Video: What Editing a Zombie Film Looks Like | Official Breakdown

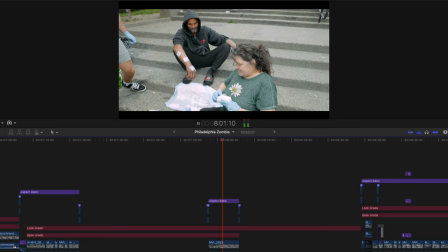Sue's story so moved us that we decided to help her out in our own way by supporting her ministry.
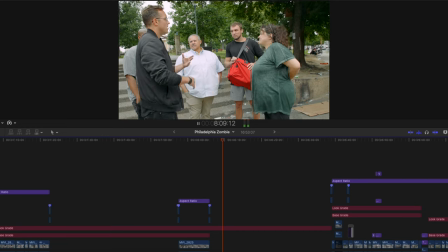Americans give a lot to other countries, but we don't realize that it's this country, it's our own country that needs the help.
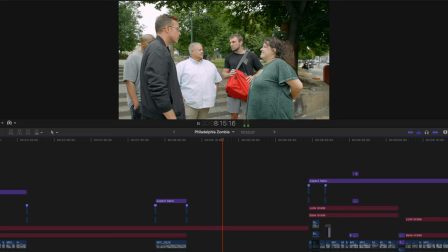It's a third world country here. It's a third world country, yeah. I'm gonna give you $20,000.
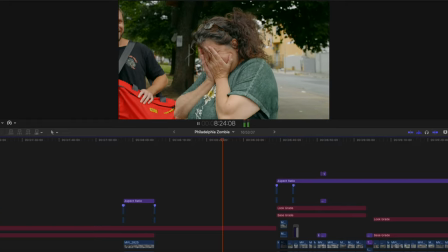I'm gonna give you $20,000. You can pay whatever tax you want on it, and I'll be happy to pay the taxes on it.
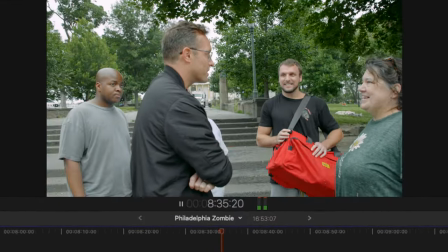Take care of people. Yes, we will. It's time for us to start giving to each other. Yeah. Take care of people.
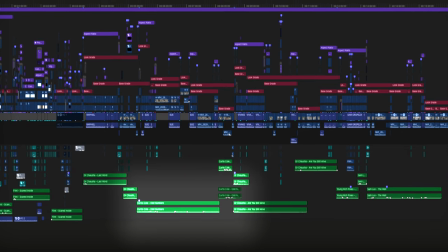To set the tone, the music is already a little bit more emotional. And with that, the grade also changes.
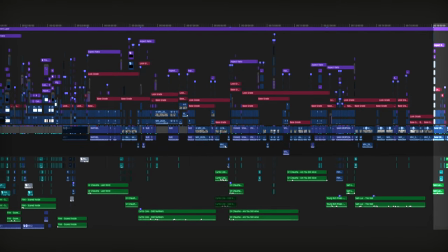The grade pretty much changed every single section in this to fit the style of each one.
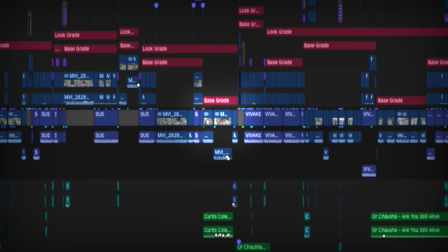But a part in the editing that was really significant was when he said that he'll donate $20,000.
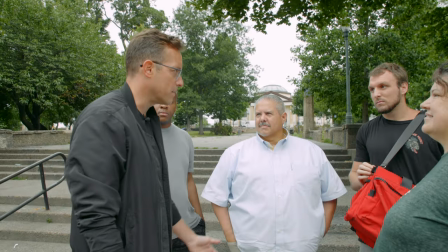I'm gonna give you $20,000.
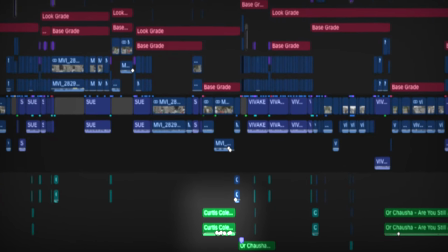If you didn't notice, I added keyframes to the music to raise the volume a bit and make it a lot more impactful.
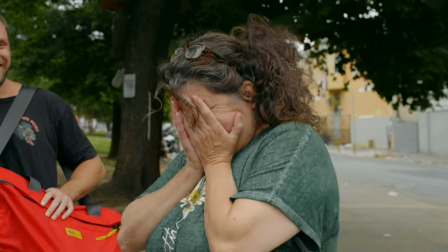Something about doing that just really brought life and emotion to the situation that was happening.
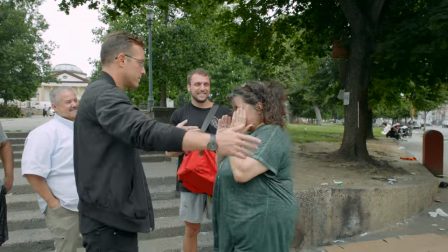And as an editor, that's your purpose, is to really magnify what's happening for the viewer.
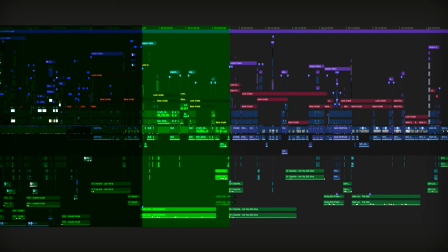And with that being said, on to the next. Moving out of that section, we get to the part where we actually discuss how we're going to attempt to fix this and to also show you the destruction that's happening in the city with the buildings and everything being torn down and really what's happened.
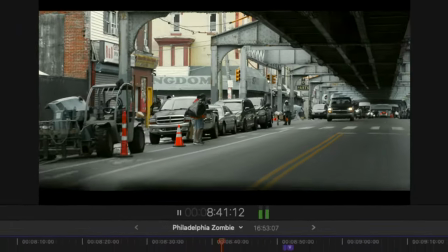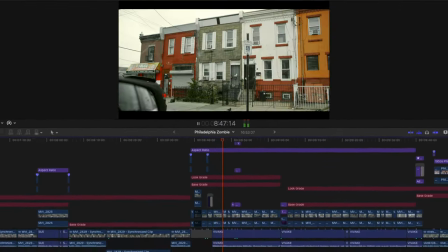While we were in Pennsylvania, we decided to reach out to a Republican presidential candidate that we knew would be in the area.
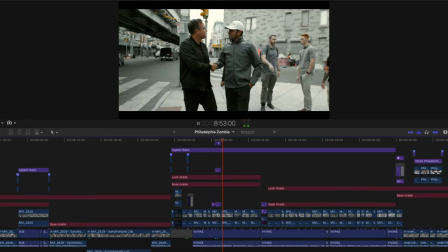Vivek Ramaswamy is running for president as a Republican.
This was back in July, and of course, whenever he was running for president. Obviously, things are a little bit different now, but that's the time this was filmed.
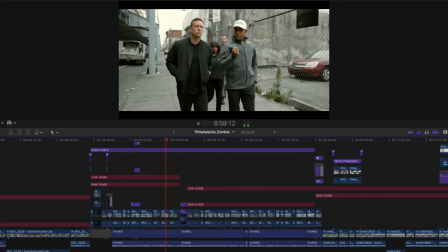We asked if he would come down to Kensington and meet us in Zombie Town to see for himself, and Vivek, of course, Agreed.
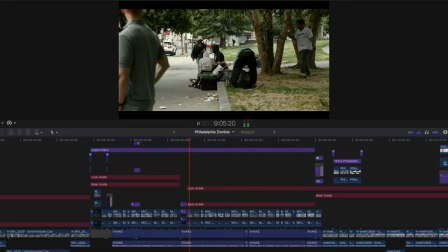The true question of the visit was about the moral rot, because what you're seeing in Zombie Town is,
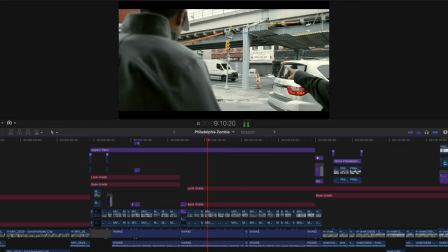of course, the end result of decades, a century of bad policy.
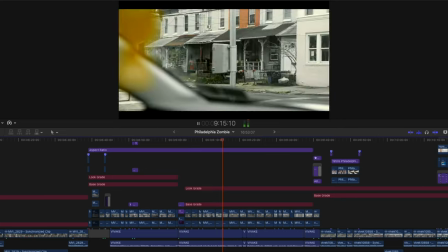Unified leftist control of the city of Philadelphia has brought us to this.
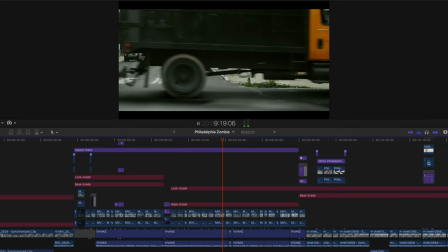This didn't happen overnight. This was planned. You could see, shining through even the hell on earth in Kensington, some of the glories of days gone by.
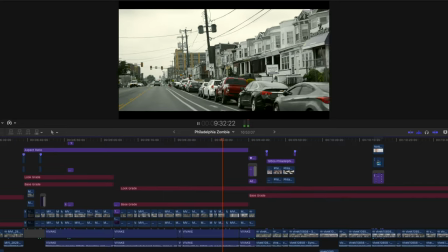The beautiful buildings, the quaint communities, and the neighborhoods, the factories that used to knit a place together.
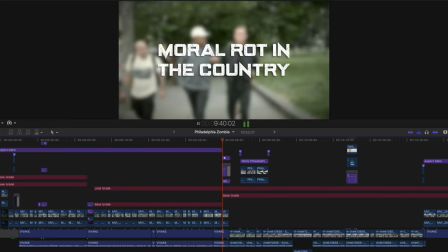Vivek had this to say as it pertained to the moral rot in the country. This was a thriving community.
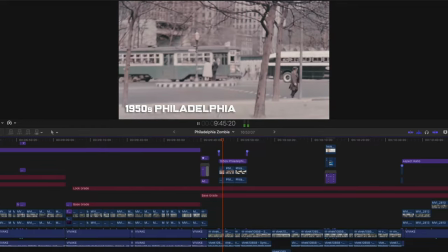Yes. 60 years ago, it was actually something that was actually a place that was thriving on its own 2 feet.
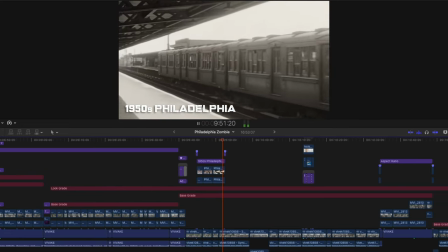Irish immigrants, German immigrants, thriving working class community. That's right. You can still see the beauty behind the chipped paint.
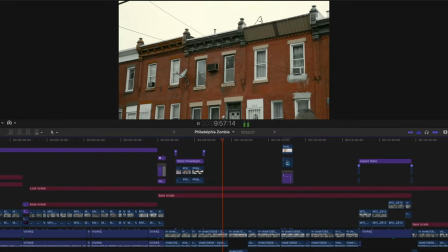That's right. You can still see the architectural beauty. You do, absolutely. You know, here. Like, somebody loved that house.
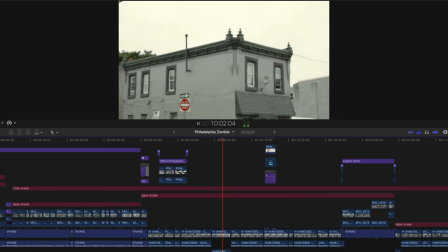Somebody lived and grew up in that house. And, totally. Like, children lived there and were raised there.
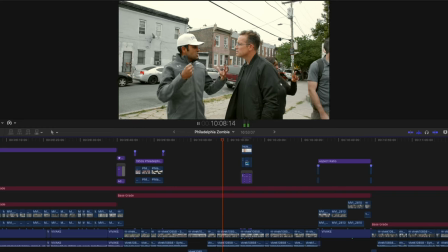And when that's gotten hollowed out, it's the combination of, and I'm not just some protectionist that just says, oh, we need to just bring industry back for the sake of protecting ourselves, but just describing what happened.
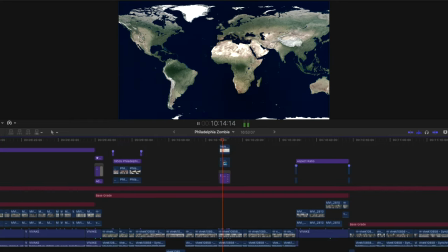Hollowed out from industry offshore to places like China.
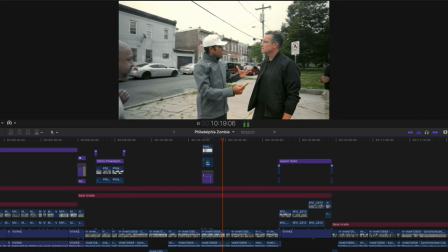Fentanyl now made in places like Wuhan, crossing our southern border, effectively addicting communities like this.
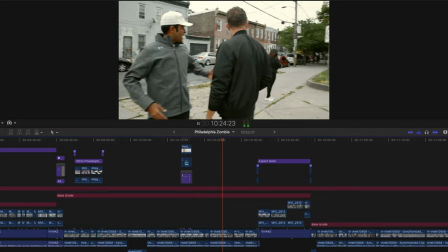You look at people living out in the streets. I asked that cop, what are most people dying of today? He said, hands down, it's fentanyl.
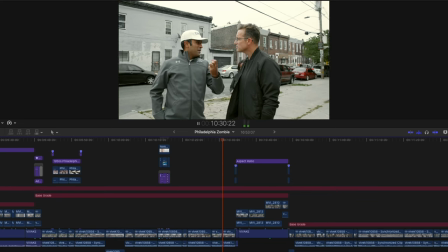A lot of the problems start at the nation's edges, but find their way to the nation's center, and that's what we're seeing today.
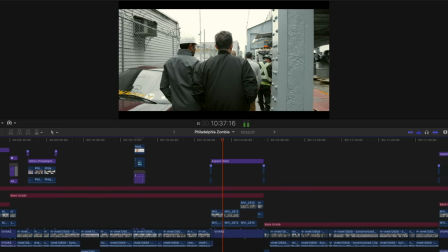Vivek walked the streets with us and also interacted with some of the zombies,
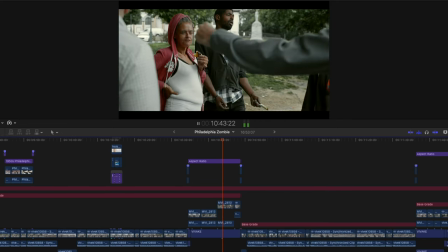so to speak, the sad and unfortunate individuals who live in Zombie Town.
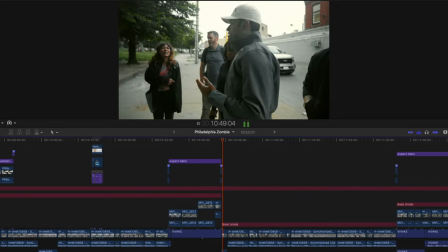We've never seen anything like it. Watch. I want to see how we can help. Thank you, man. More shelters.
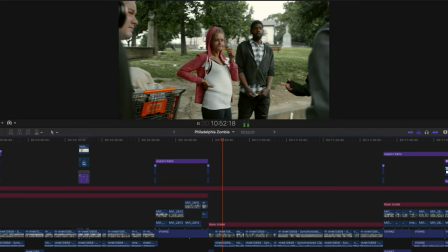I appreciate that. More shelters and more food banks.